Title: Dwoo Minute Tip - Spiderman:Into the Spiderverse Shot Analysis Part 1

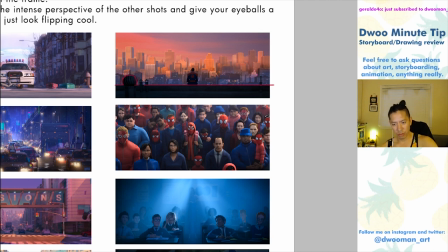[7:35]
I just, when you look at these shots, you feel something. You feel like you're a part of them.
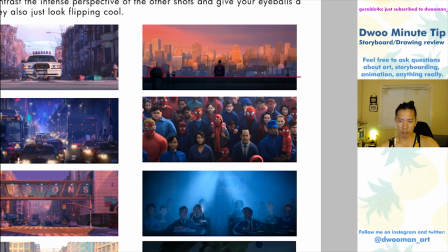[7:39]
Especially when this one, in this shot, when we found out that Peter Parker died, you feel the sadness of everyone everyone's just so stoic and just statuesque and statuesque in the sense that they're not moving not even that they're beautiful but they're just very somber and it's it creates a very heartfelt moment
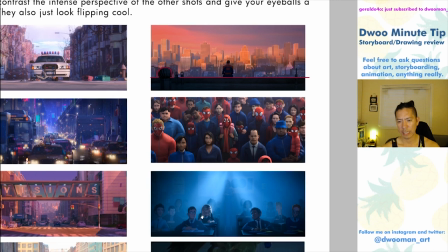[7:57]
especially since you have miles morales here and you really feel for him you feel connected to all these people and their loss this is another shot that's really flat
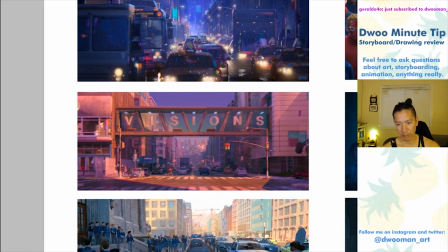[8:04]
and deep at the same time just look how far back that goes it just it goes so far back and you have all these
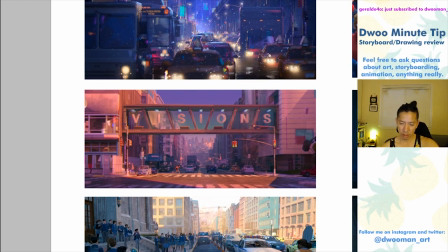[8:11]
really nice graphical elements in the foreground and you have miles running across and even the word visions is really smart it creates a nice it's like a
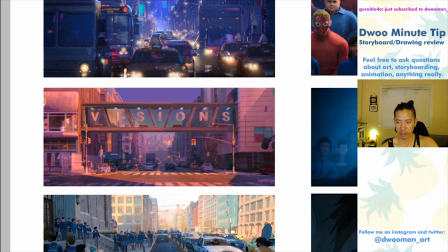[8:19]
commentary on miles and what's going on in his life at the time this one also isn't it isn't as deep as the other ones where you
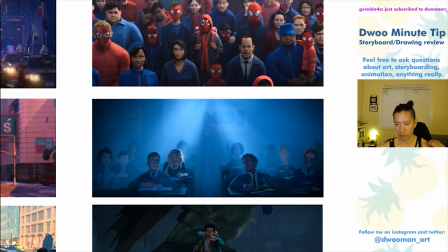[8:27]
see the city but it's still very graphical in its execution you still have like these very cut out type shapes of these characters and the framing is still very much in the center, dead center, but the lighting helps to separate out people.
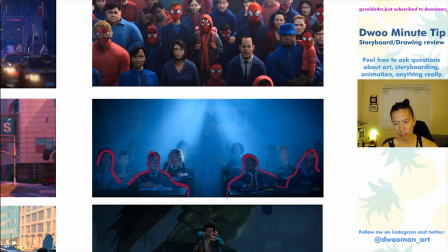[8:43]
It helps create these layers and you see, you see them fade off pretty quickly, even though they should be pretty close to the camera. It's a nice usage of lighting to emphasize that depth in something that would be very flat. This scene is really great.
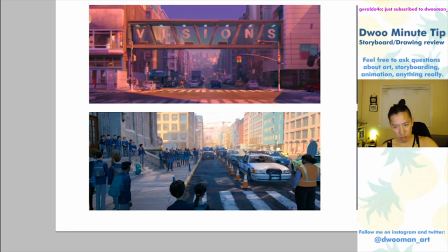[8:55]
Oh my God. Just so, so good. Again, very, very deep shot. The horizon line is somewhere like about here and all the lines kind of converge to this area right here oh the horizon line's a little bit higher something like that right just it'd probably be about miles's head it's
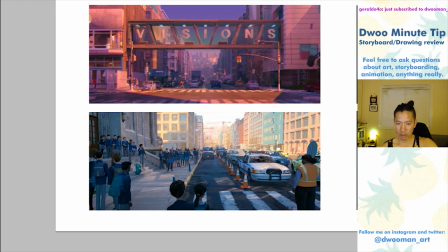[9:13]
just really really well composed you see miles silhouette over here you see all these framing elements that lead your eye up to miles and then you have the dad over here with the high contrast and it's just such a nice shot it's graphic and it's deep and it leads your eye and there's a lot to look at and it's just very very beautiful it really plays up
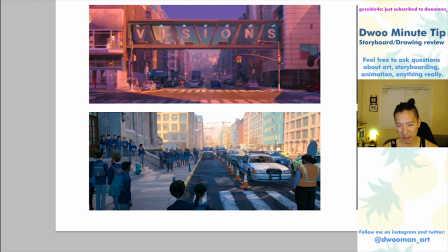[9:33]
the humor of the scene where you see everyone looking at miles and miles kind of like come on dad don't be like that do i have to do i really have to and then you see the cop car over here just and these are all screenshots from the movie i haven't taken anything
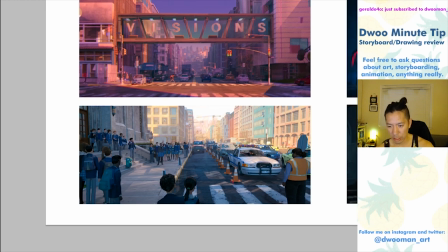[9:46]
but screenshots from the movie and look how painterly it is look how much detail there is and everything but it also falls off pretty quickly as well like it falls off in the background and it helps to keep your eye focused on what's important on these people because they have a lot more
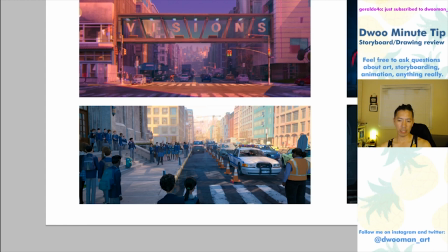[9:59]
detail the contrast a lot higher the lighting matches that the lighting is hitting them properly it's just really really well composed shots they help to
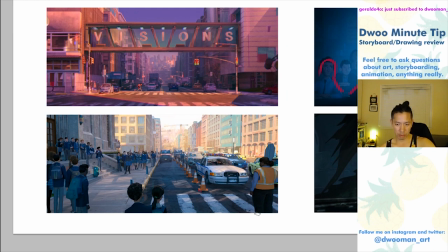[10:06]
break up a lot of the for one the z space stuff but also they like to put these into scenes where you have a lot of close-up shots before these these shots usually will come after a talking scene or in the middle of a talking scene and it gives your eye chance to breathe again
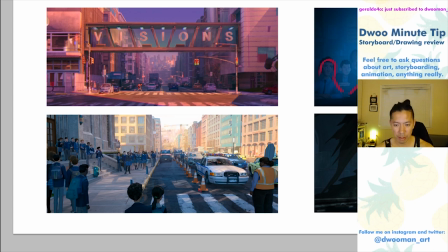[10:22]
it also expands the world it it makes the world feel very massive and big especially since the buildings in the background are super super tiny you don't usually get that from an animated movie you don't get that sense of scale because usually there will be limitations towards the
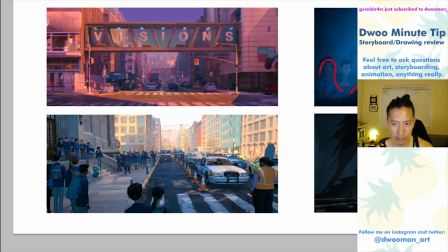[10:36]
animation but i think i'm pretty sure that this stuff in the background all this stuff in the background up here are probably matte paintings to be honest so that'll save a lot i'm sure this stuff all back here are matte paintings but like i said you usually don't get this animation and to see it done and
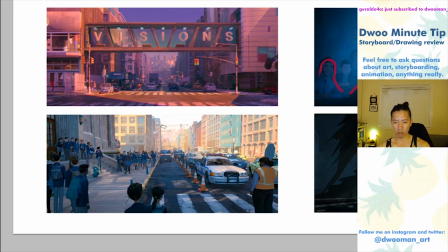[10:51]
for it to be so seamless it makes the world feel huge just massive and you feel like you're a part of it every time they cut
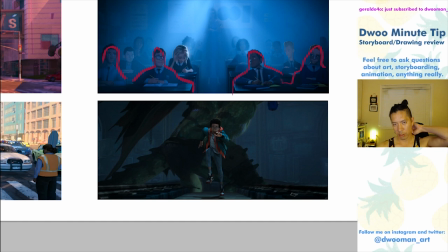[10:57]
wide. This shot is kind of the same. It's more of the z-space stuff where Miles is coming towards the camera but I liked it a lot because he doesn't get too close to the camera. It feels very graphic as he's running and you see the stuff happening in back of him and it's just another usage of that flat but deep stuff.
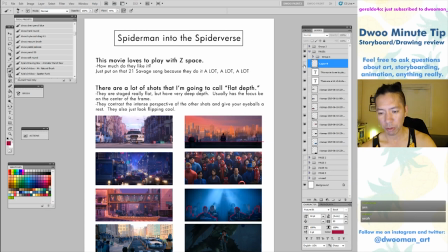[11:12]
Does that make sense to you guys? This is something that is very specific to this movie and and very specific to the style of the movie.
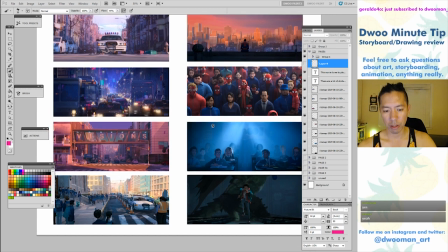[11:20]
I don't know how often you will be able to use this in your work but if you do find a chance I would definitely suggest it.
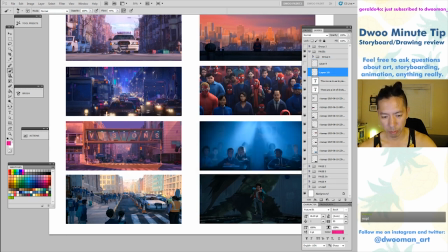[11:27]
I personally try to incorporate stuff like this into my own work with very with having the characters very small and very flat stuff. Sometimes the flat stuff doesn't translate well because it's flat and you try to stay away from
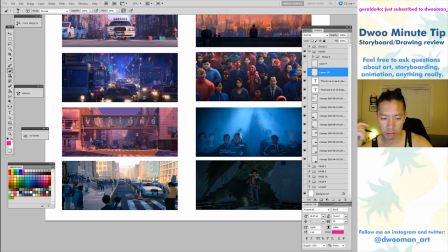[11:38]
flat things but you know if you can do it like this this is a good way to inject it into your work.